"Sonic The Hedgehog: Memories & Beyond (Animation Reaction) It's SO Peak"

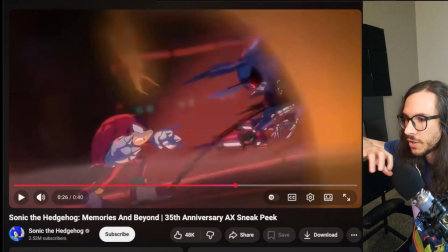[4:05]
This energy, this yellow energy shoots out and then zooms past the screen.
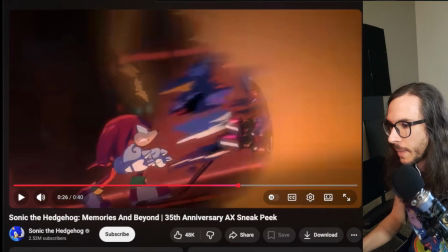[4:11]
So it's definitely giving Knuckles' punch a lot of power and impact and just beating the crap out of Metal Sonic.
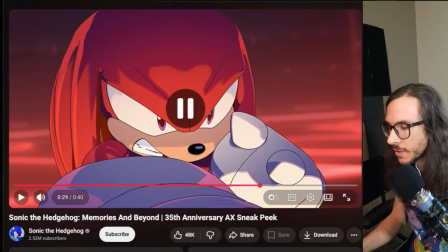[4:20]
But he took no damage, and then he just blocks his punch.
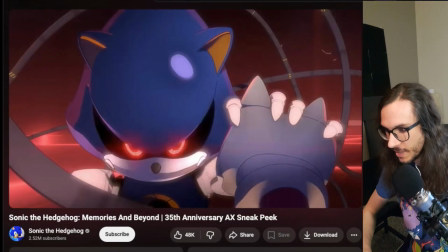[4:25]
So the power scaling here is Metal Sonic is just insanely powerful.
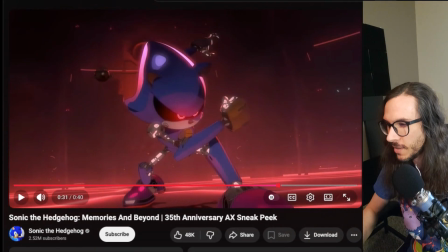[4:31]
Oh, look at these cool electricity frames. So these are definitely hand-drawn.
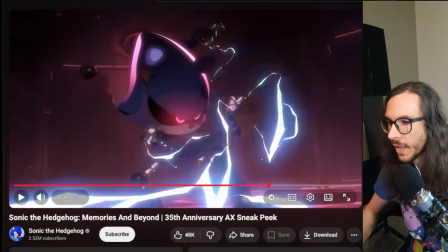[4:37]
These electricity frames here, this is 100% hand-drawn digitally, probably in Toon Boom, I'd imagine.
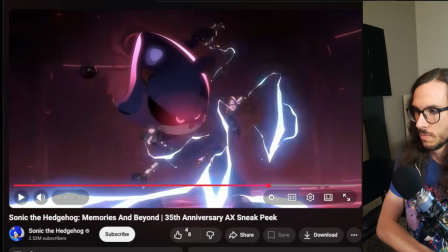[4:46]
And then they put some glow effects, maybe in After Effects or some other program.
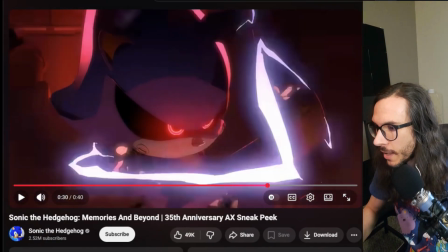[4:51]
And the camera pulls out, and we have this really cool held pose of Metal Sonic.
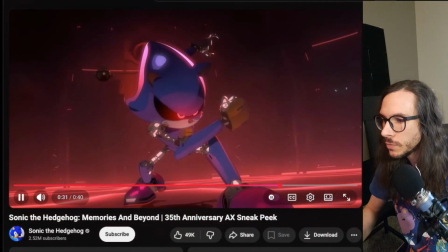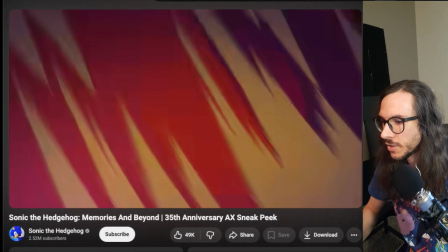[5:03]
just the fact that Metal Sonic is just kind of one-shotting all these characters,
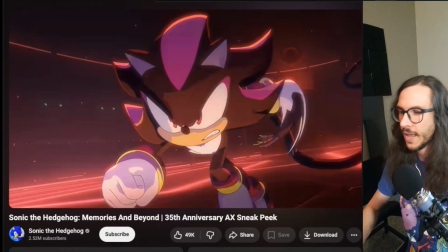[5:10]
it really makes him feel super powerful, which I like. If you're going to have a new antagonist, like, make him a real threat.
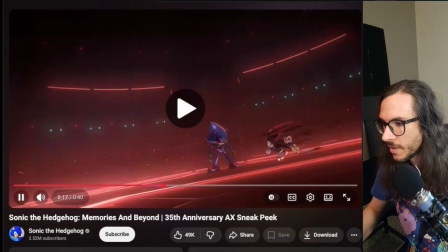[5:20]
The fact that, like, Shadow, he's coming in with an attack.
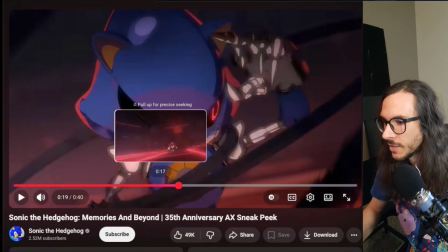[5:27]
I like that Shadow, he's not just like, hogging the glory.
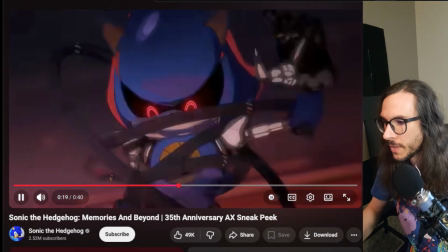[5:33]
He's coming in with this setup, like a sport. He's setting up the attack for Amy to smack Metal Sonic in the head with her hammer.
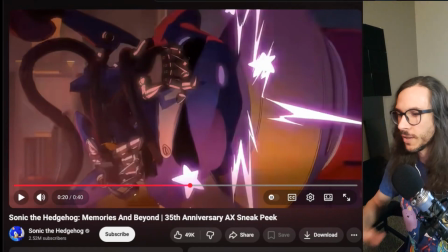[5:41]
Oh, look, these little hand-drawn cool stars coming out.
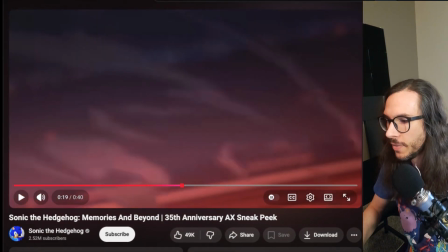[5:46]
So this is only a 40-second clip, but they're doing a lot to show the dynamics of the characters here.
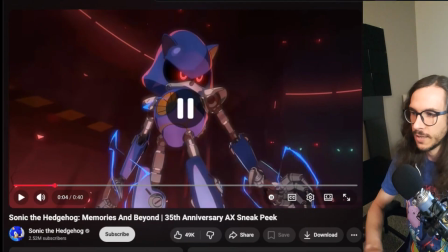[5:53]
Our heroes are all working together as if on a team, on a sport, and that's how it should be.
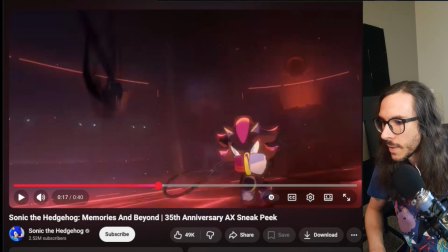[6:00]
Like, each character has a little moment to shine and, like, show off one of their unique powers.
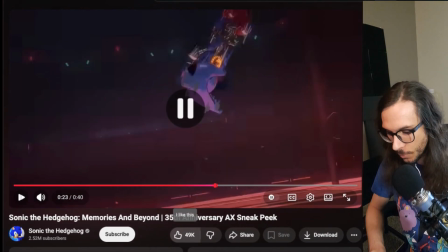[6:08]
Like Rouge coming in with a kick. Boom. This is cool posing.
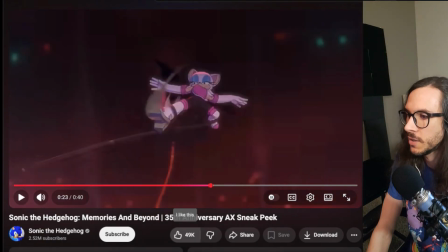[6:15]
Yeah, like, see these smear frames. It really communicates the speed. But I'm looking at her hands especially.
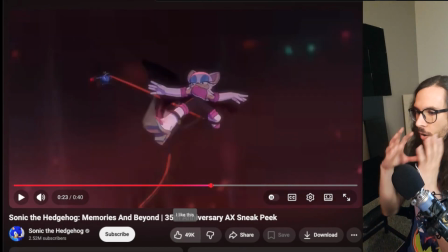[6:22]
This feels like a 3D model. And then it feels like they went over it and touched it up hand-drawn and added smear frames.
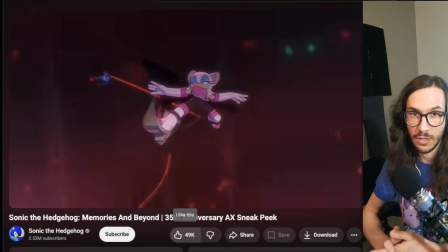[6:30]
Something they did, as I mentioned before, on Into the Spider-Verse. Other shows like Blue-Eyed Samurai.
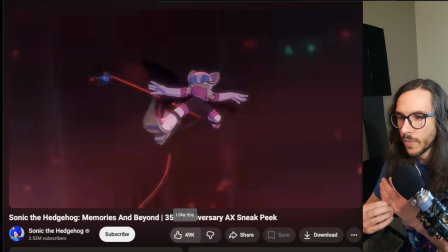[6:37]
There's a lot of media coming out now, like even independent shows, or like things on YouTube. Like, I think Digital Circus does it sometimes, but maybe not as much,
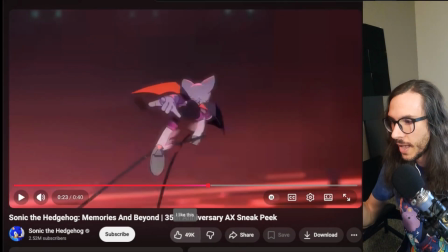[6:49]
where you have the best of both worlds, because you have the dynamic camera movements you can get into 3D animation.
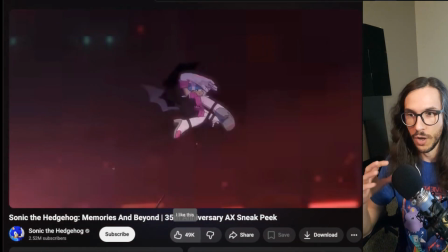[6:56]
That would be pretty much impossible to draw the environments changing frame by frame. Although you see this a lot in Sakuga anime, where the backgrounds are all 100% hand-drawn, and you'll see these,
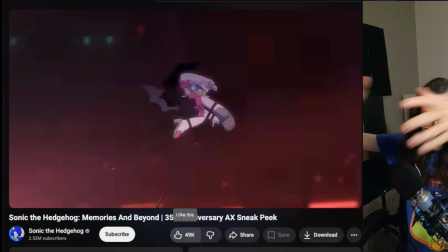[7:08]
like, all this little detail and the camera, like, moving in and out and following different attacks and punches.
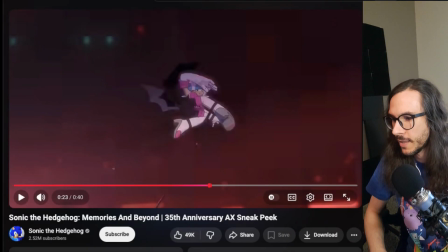[7:16]
But this feels like a hybrid approach.
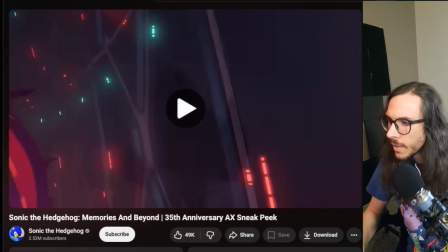[7:20]
And when I'm first watching this, like, when I was first kind of watching this, I feel like the camera's a little too hectic.
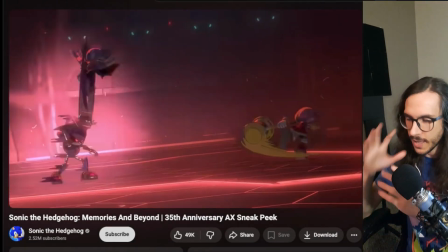[7:28]
I'm not a huge fan of this constant shaking of the camera that a lot of modern shows feel compelled to do.
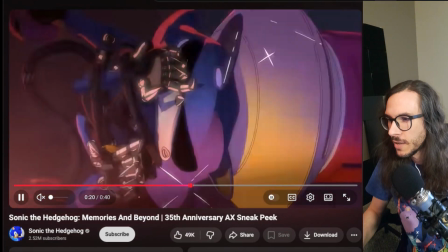[7:35]
But, I mean, it's permissible in an action scene. Again, if you have,
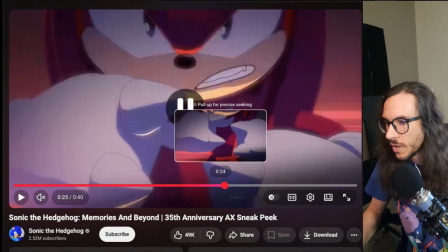[7:44]
like, it shows the dynamic motions, but it can be a little hard to read what's happening.
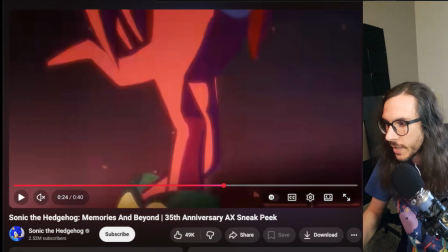[7:50]
And, like, things only happen for a few frames.
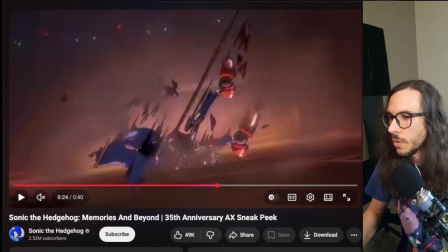[7:54]
But the staging and the composition is so strong that even though we might not
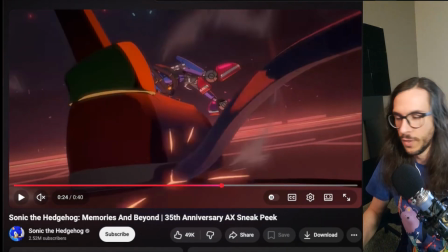[8:02]
fully understand what we're seeing, we feel what we're seeing. We feel the impact. And, like, this is clear staging.
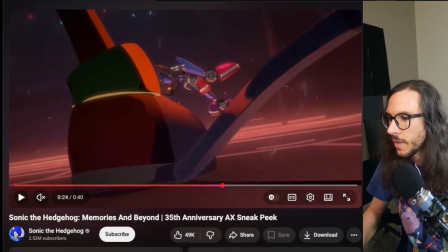[8:08]
The foot comes in. So, like, and then it cuts to the next shot showing Knuckles' body.
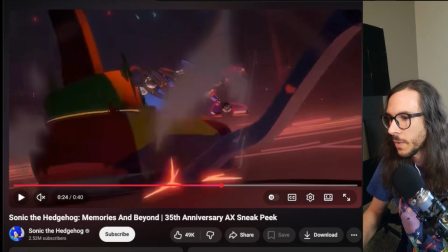[8:13]
So if it was just like his foot coming in, we might not register immediately that was Knuckles.
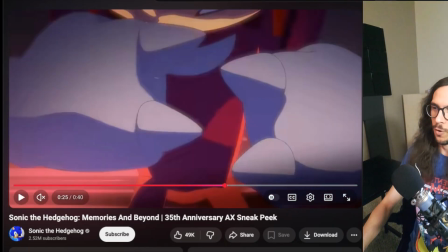[8:18]
It's all about the context of the shots that come before and after that help us understand what's happening.
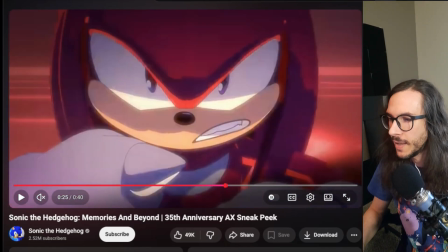[8:24]
And this cool reveal going up. Again, like, I just love how much screen time Knuckles is getting here.
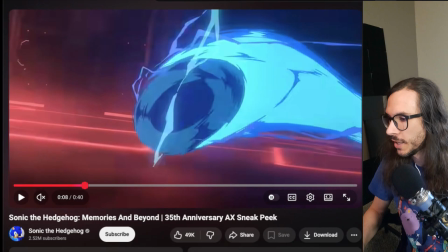[8:31]
He gets the most screen time out of any of our heroes. And interestingly, Sonic himself only has this one little
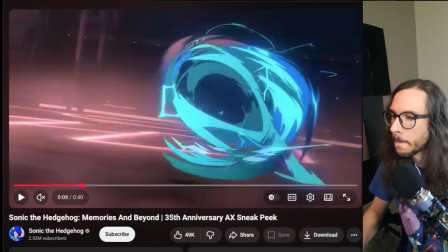[8:39]
attack here where he runs into frame and then turns into this really
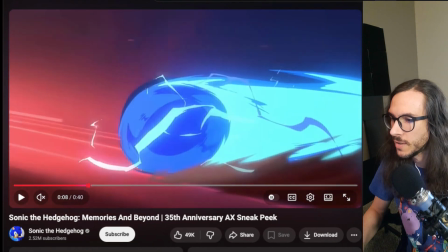[8:44]
crazy, squashy, stretchy, zoomy spin dash.
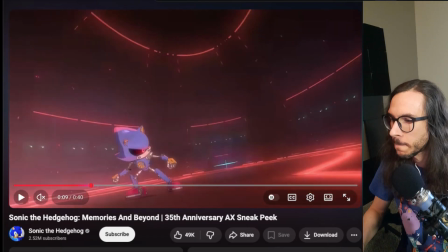[8:49]
You can really feel the energy of this. Like, this whole shot to me feels hand-drawn.
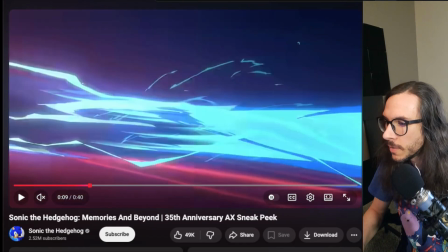[8:55]
This spin dash itself. But then when he comes in, oh man, that's cool.
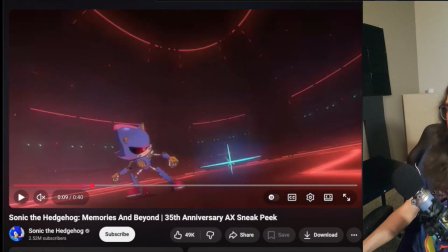[9:03]
It's like when you go down and slow this frame by frame,
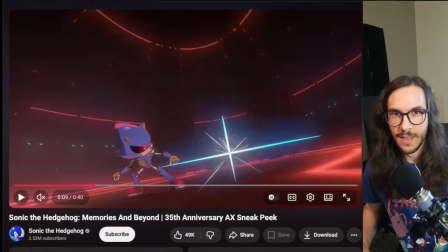[9:07]
you see things that you didn't consciously register while you're watching this.
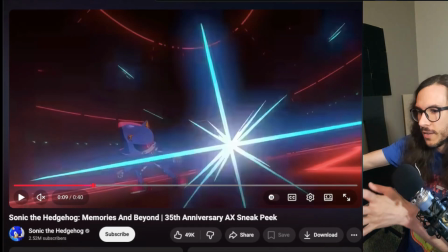[9:13]
Like, did I consciously register this individual frame here when I first watched this?
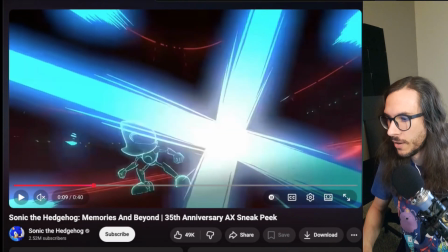[9:18]
No, not at all. Or this frame.
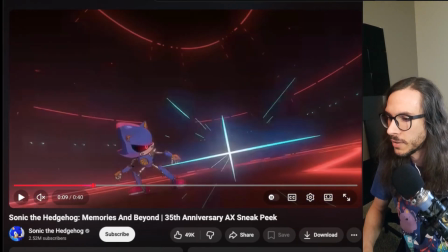[9:20]
But when you go through it, it helps you to process why things feel so energetic.
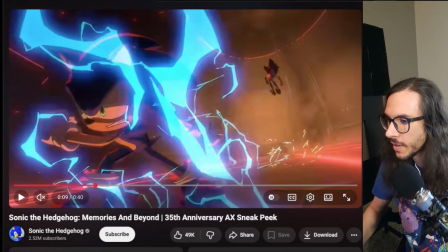[9:29]
Like here, that Sonic's not in screen, then boom, he's here. And then Sonic is just standing here on the next frame.
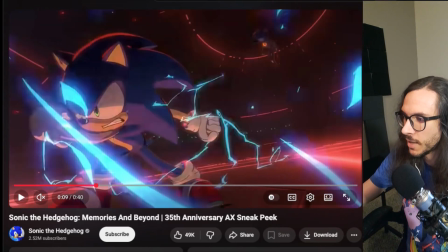[9:37]
Like, he's on the same spot, but this follow through of these effects come in, and that makes the whole thing have even more impact.
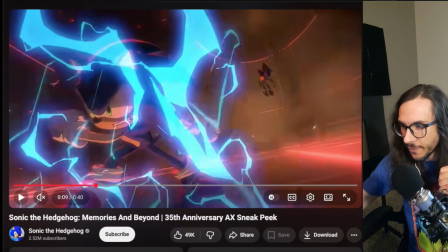[9:47]
Like, if these electricities weren't here and he just ran into frame and stopped, it would not feel nearly as powerful.
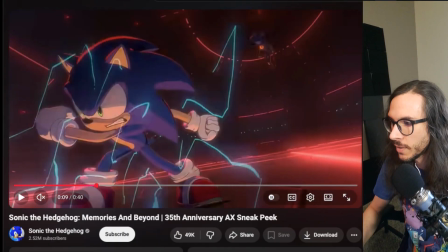[9:55]
So the effects animation is doing a lot of heavy lifting here that
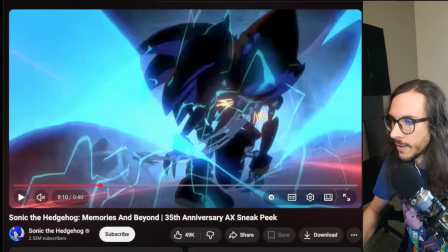[10:00]
might be taken for granted when you first watch it. you're just seeing these characters.
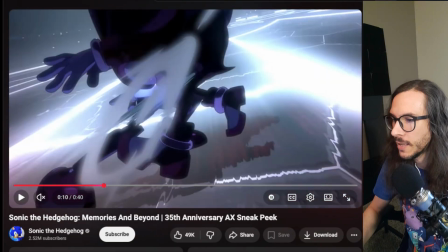[10:05]
Every impact needs to have a reaction.
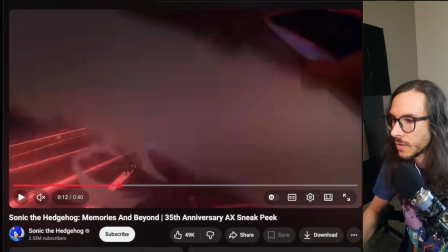[10:09]
Without cause and effect, this would just look like characters or like action figures moving around screen.
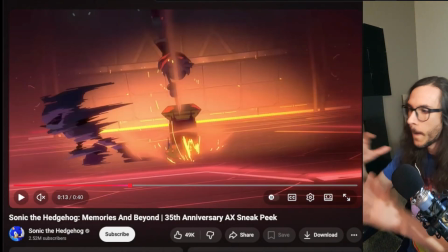[10:18]
But this squash and stretch, the smear frames here, boom, this is what makes the energy explosive.
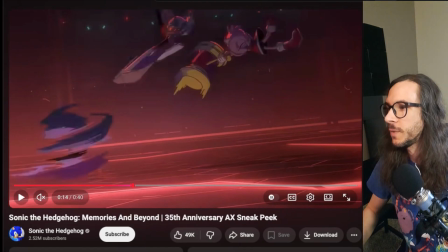[10:26]
And when you have, I didn't even notice this before. Rouge does get a kick in here.
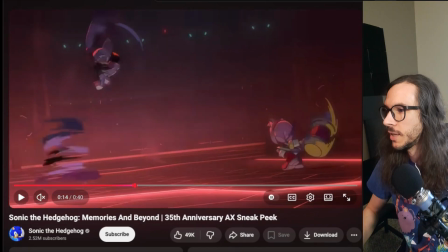[10:31]
I thought she only did one attack. Oh, she gets another kick. See, it's all happening so fast.
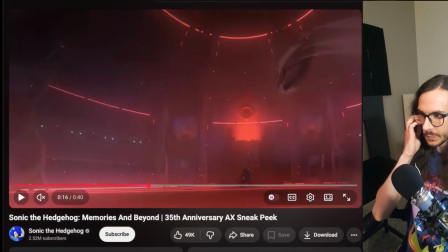[10:38]
But yeah, that's just, I like to look at things frame by frame.
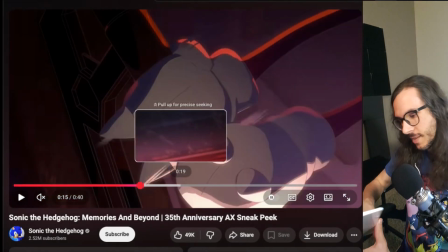[10:44]
And if you go on YouTube, if you have I don't know if it's different on Windows, but at least on Mac, you have a keyboard like this.
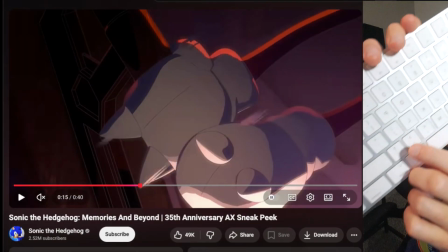[10:52]
Just these little arrow keys here.
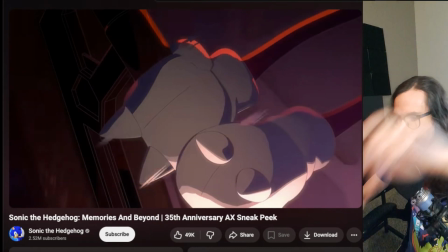[10:55]
That'll allow you to go frame by frame, and you can really study and appreciate the detail of everything that's happening here.
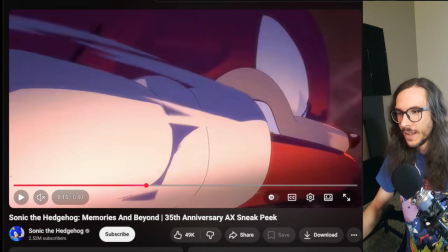[11:04]
So yeah, that's about it. Please like and subscribe if you want.
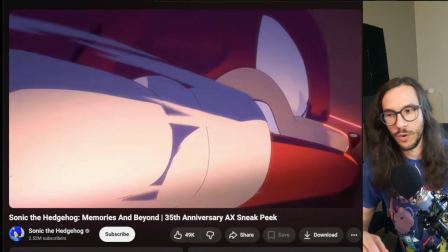[11:09]
I'll be posting more reaction videos. I think I'm gonna rewatch the whole original Sonic Sad AM and Adventures of Sonic and Sonic Underground. I have not really watched them. I've only seen a few episodes.
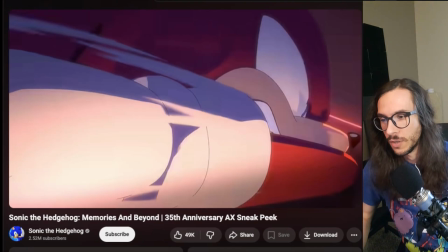[11:24]
I grew up in the 90s. I grew up with those shows, but I could never wake up in time to watch them. I had a VHS of Sonic Adventures of Sonic that had a couple episodes, and I mostly just rewatched those. So I'd like to watch, the full series from beginning to end, all three of those shows,
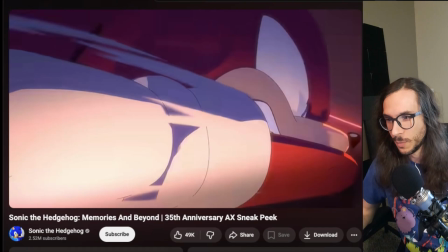[11:43]
compare and contrast, just absorb the information, see how it holds up. And yeah, so if you want to, come along for that ride, or if you have other suggestions of stuff I should watch, please let me know.
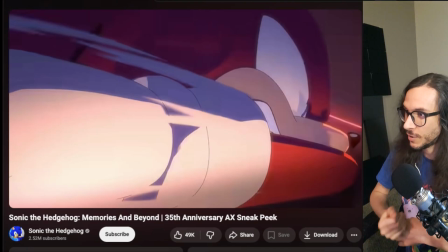[11:56]
And so you can just have a good day, and I'll see you in the next video.